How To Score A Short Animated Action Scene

Thanks for joining me. I'm Mike Hartigan. The project I'm working on today is writing some underscore for an animated web series, The Chronicles of Sharpie and Quark. It's based on role-playing segments from the Harmontown podcast, which I'm a big fan of, and it's animated by the incredible Steve Demers. The cue I'm working on today goes with a brief action sequence in the cartoon, and I want to give you a quick look at the process of writing some action music from start to finish. My first step is to review the scene and make note of any sync points, moments where we want the music to sync up with what's happening on the screen.
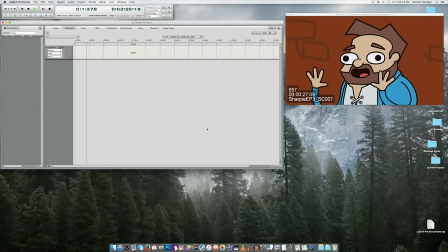[0:41]
We'll use those points to find a good tempo for the piece of music.
Wait! Sharpie! Let me get in your shoulders!
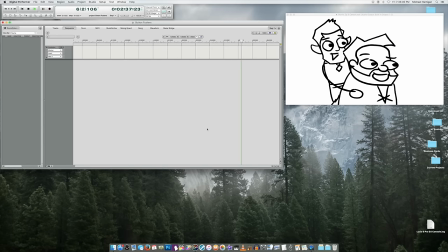[0:53] The button is pushed. The first pendulum grinds through a halt. Are there any more buttons? Well, there's probably two more, right? Push that, mother... All right, use success.
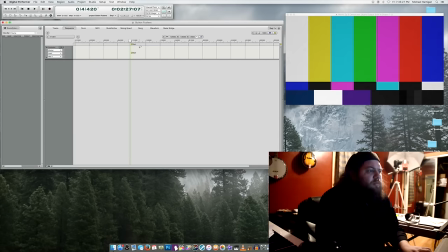[1:06]
And the music ends somewhere right about there. Right at the beginning, we have those three cuts in rapid sequence. And Quark goes, wait, Sharpie, let me get any shoulders.
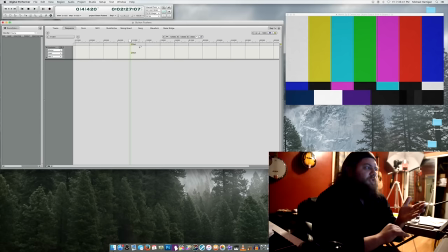[1:20]
And there's a beat to that. And so I want to take the tempo for this cue from that little exchange.
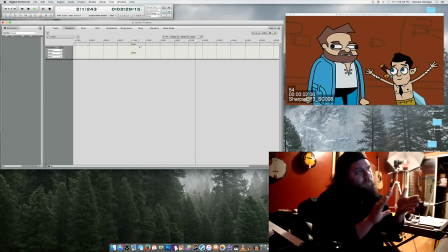[1:27] Wait! Sharpie! Let me get in your shoulders!
Sharpie, let me get in your shoulders.
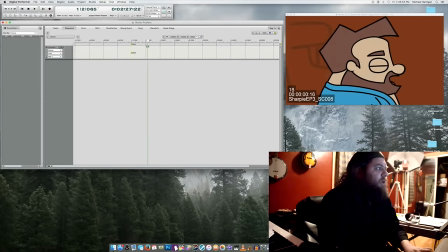[1:34]
So, what I'm going to try to do is sync up to this visual cut.
Let me get!
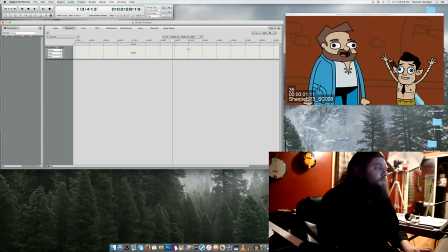[1:39]
Right there. And have that be beat one of measure two. So, the way I'm going to do that is first find exactly where that cut happens. Here it is.
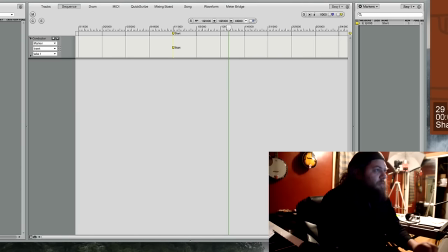[1:55]
And I'm going to insert a marker there and block that marker. And now, using the adjust beats function, I'm
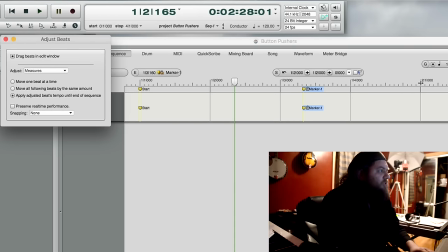[2:14]
going to drag beat 1 of measure 2 right over to that marker.
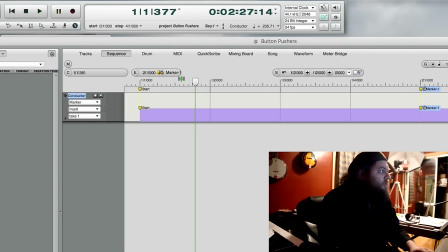[2:22]
So now,
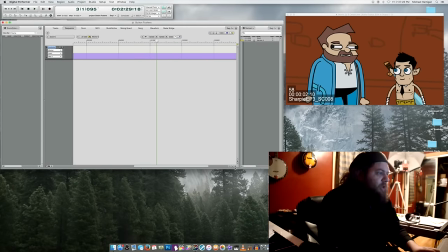[2:24]
and hopefully I'll be able to use that tempo for the rest of the cue.
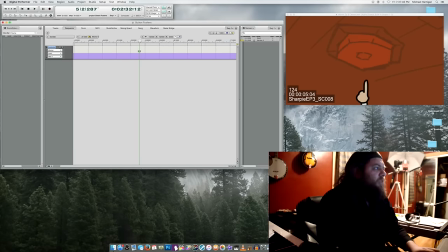[2:37]
So that button gets pushed on beat three of measure five, I'll stick a marker in there.
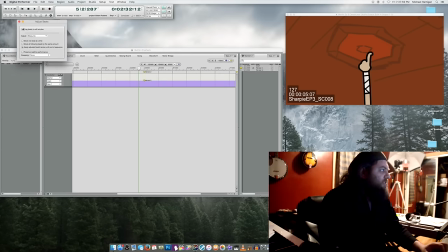[2:47]
I'm gonna want to hit as much of the action as I can it's a quick cue and we want to sort of Mickey Mouse our
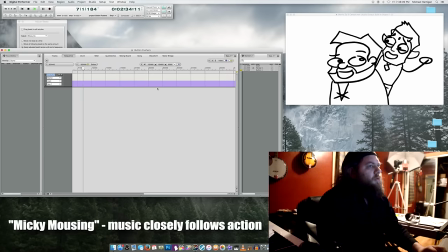[2:54]
way through it the button is pushed the first pendulum grants you a halt.
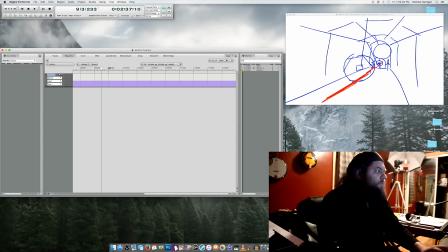[3:01]
I'm gonna put my next marker right where Spencer says the word halt.
Are there any more buttons? Well there's probably two more right? PUSH THAT SHIT MOTHERF-
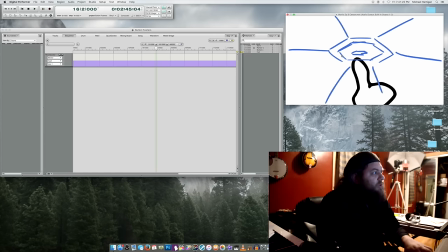[3:14]
So this button happens on beat 2 of measure 16. And the third one happens between beat 4 and beat 1. It's basically two frames after beat 4. And that's close enough that we can just call it beat 4.
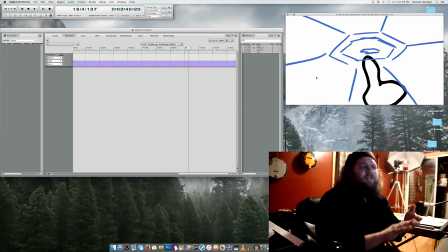[3:34]
So we have beat 2 and beat 4 at this tempo. 1, 2, 3, 4. Those are really weak beats. so I want to move it to stronger beats. So the way to do that is somewhere in the middle here, we are going to add a measure of 3-4.
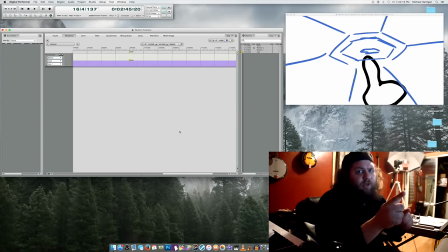[3:54]
So we're cutting out a beat earlier so that those beats can be where we want them to be later on.
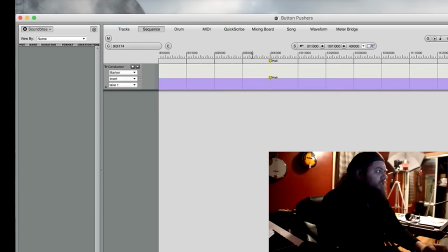[4:00]
So I'm going to pick an arbitrary one while they're talking here and the music doesn't have to be particularly noticeable.